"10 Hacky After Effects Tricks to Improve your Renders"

We don't want it to look like the paper is warping, only that the artwork is warping. And the reason is it's gonna make it look almost like, not really, but a little bit like we're drawing every single frame, making it a little bit imperfect.
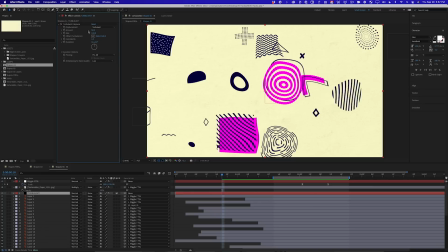We're not getting the edges exactly the same on each frame. That's kind of what we're simulating. So the Turbulent Displace effect, you'll see the default settings are really, really heavy, right?
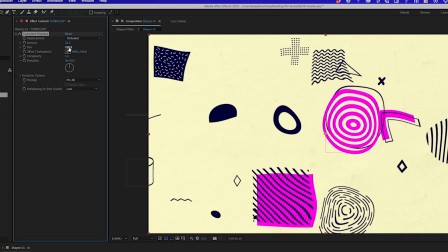We want this to be pretty subtle. So what I'm first gonna do is set the size way down, okay?
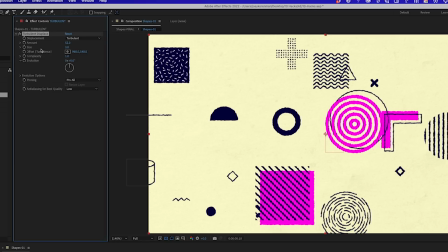Because I really just want it to look almost like a marker's bleeding onto the paper or just slight little imperfections in the strokes of,
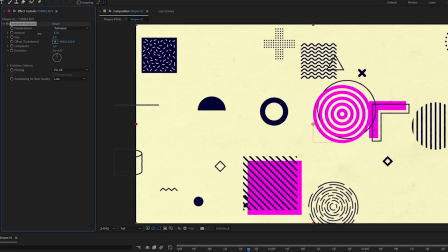you know, the artist's pen or something like that. Then we can dial down the amount until it's just barely noticeable, maybe something like that.
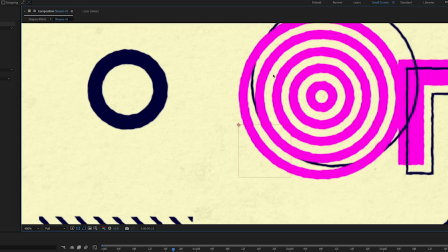And I'll zoom in so you can see this a little bit better, but if you look at the distortion on this bullseye piece of art right here,
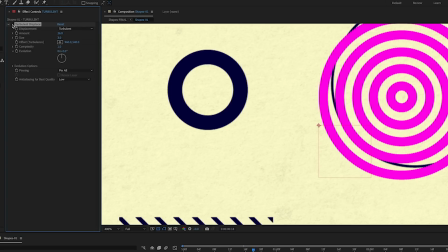if I turn Turbulent Displace off and on, you can see the difference, and that's it, okay?
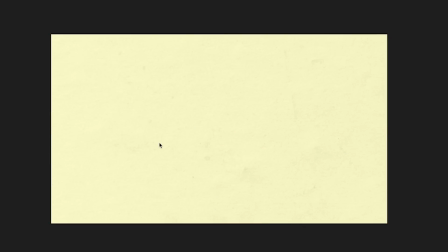Now, if I just leave it like that and I render this, it already helps, but it actually works better if the displacement is animating a little bit, so that it looks like on every frame,
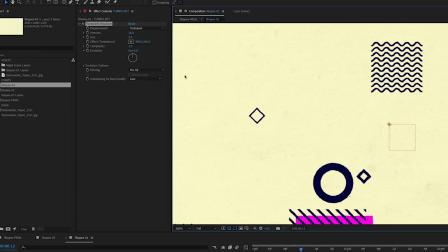there was basically a new drawing created. And the easiest way to do that is with this evolution option.
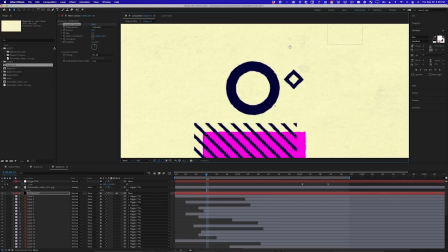So if I zoom in to, say, this circle shape here, and I start rotating this evolution property, watch what happens. It's subtle, but you can see it kind of boiling a little bit and just the edges move a little bit.
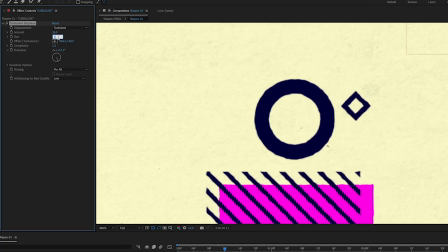And to make it a little bit easier to see, I can turn the size up a little bit more for you.
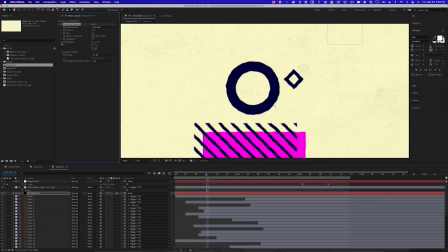And so what I want is for this evolution to constantly just be changing almost randomly so that every frame's a little bit different.
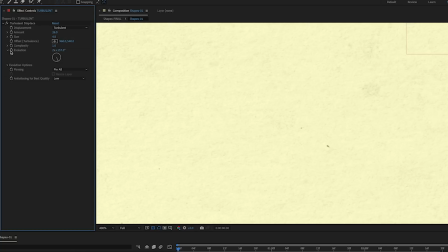Now, if I come up to the evolution property, hold Option and click, it will apply an expression to it.
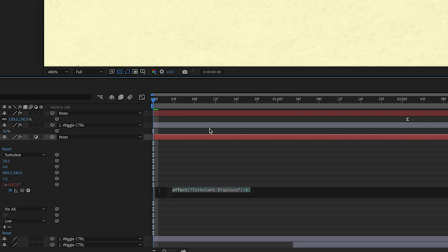And I want to change that expression to time. There it is, time. So what time does is it tells After Effects to replace the word time with the actual time of the comp in numbers, right?
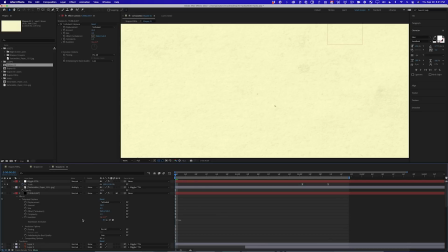So if I click off of this, you'll see that right now the value of the evolution is 0 because the time is also 0.
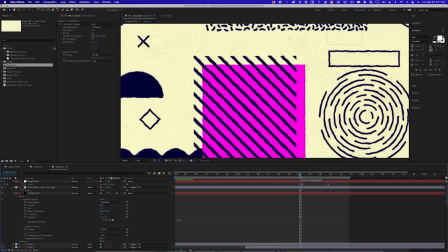But if I go forward to, let's say, 2 seconds, so the time is 2 seconds, the evolution is now 2 degrees. So this is a way you can have a property constantly increase. Now, that's really, really slow. That's not gonna work. But now we can use some simple math. We could say time times, I don't know, 1,000.
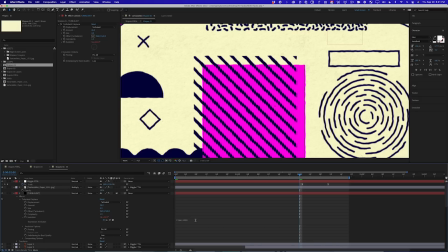And so now it's gonna rotate by 1,000 degrees every second, which is pretty quick.
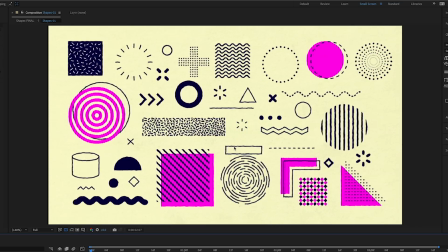So if I zoom out and I play this, you'll see, especially in that moment when everything kind of pauses right at the end before it zooms backwards, right?
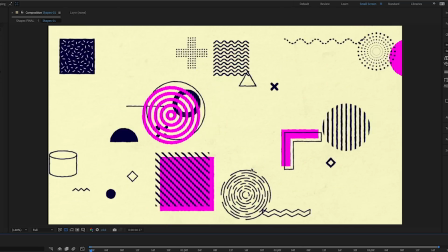Like look at this shape. You can see the edges kind of moving. Now, they're moving pretty smoothly right now, and that kind of gives the effect away.
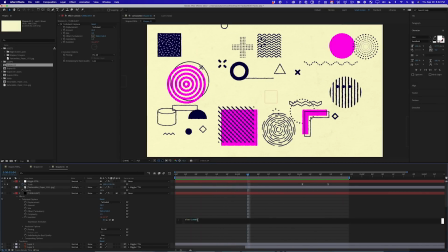So one thing I could do is just increase that amount that we're multiplying the times by. So instead of 1,000, do 10,000.
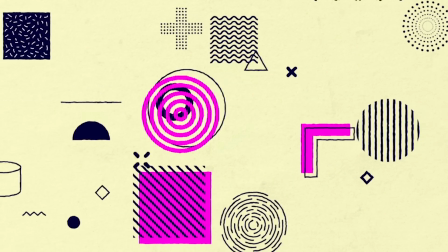Now it's going to be happening much, much faster. And you see now it feels a lot more noisy, which is kind of what we're going for. It doesn't look great yet, but watch this.
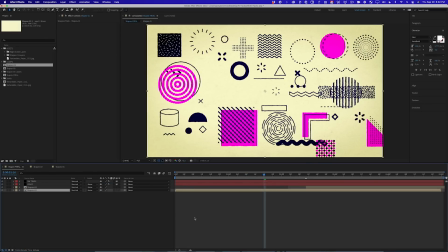When I go back into the final comp with the posterized time effect on it, now that is going to give it a more hand-drawn look.
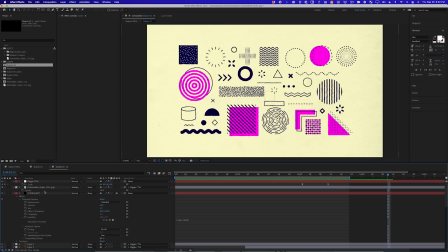All right, and let me go ahead and apply the exact same effect on the resolve shot here.
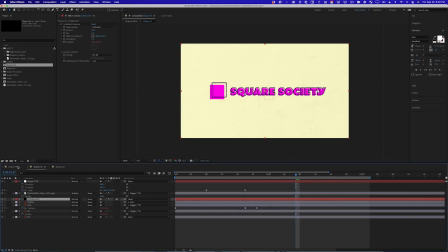And remember, I want this below the texture, so it's not wiggling that texture. Cool, so now you can really clearly see what that effect is doing. And you should, of course, spend some time playing with the turbulent displace amounts and the wiggle amounts and getting things to look exactly the way you want.
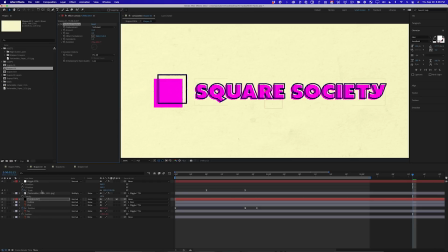I'm gonna lower this just a little bit more, try to get this a little bit more subtle. I'm using these settings now, 13 and 3. This is really where you wanna spend your time. Once you have this stuff set up, you wanna just kind of dial it in to taste.
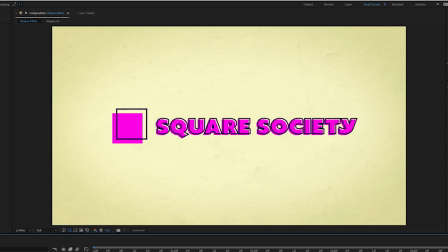But once you've done this enough times, you kind of start to get a little bit of a sixth sense about what settings to use to get a certain result,
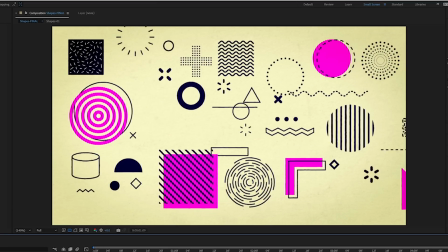to go a little more heavy-handed or a little more subtle. You now have some new tools in your toolbox that you can whip out anytime you are working on a simple client project and it's late and you're banging your head against the keyboard or your Magic Mouse. Because I did actually get some crap for using a Magic Mouse on one of my last tutorials, which I thought was funny.
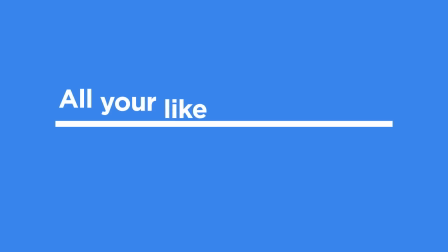Don't judge me. That's it for this video. Thank you so much for watching. And if you liked this, if you thought this was helpful, do me a favor and smash the out of that subscribe button and the like button as well. Please leave a comment.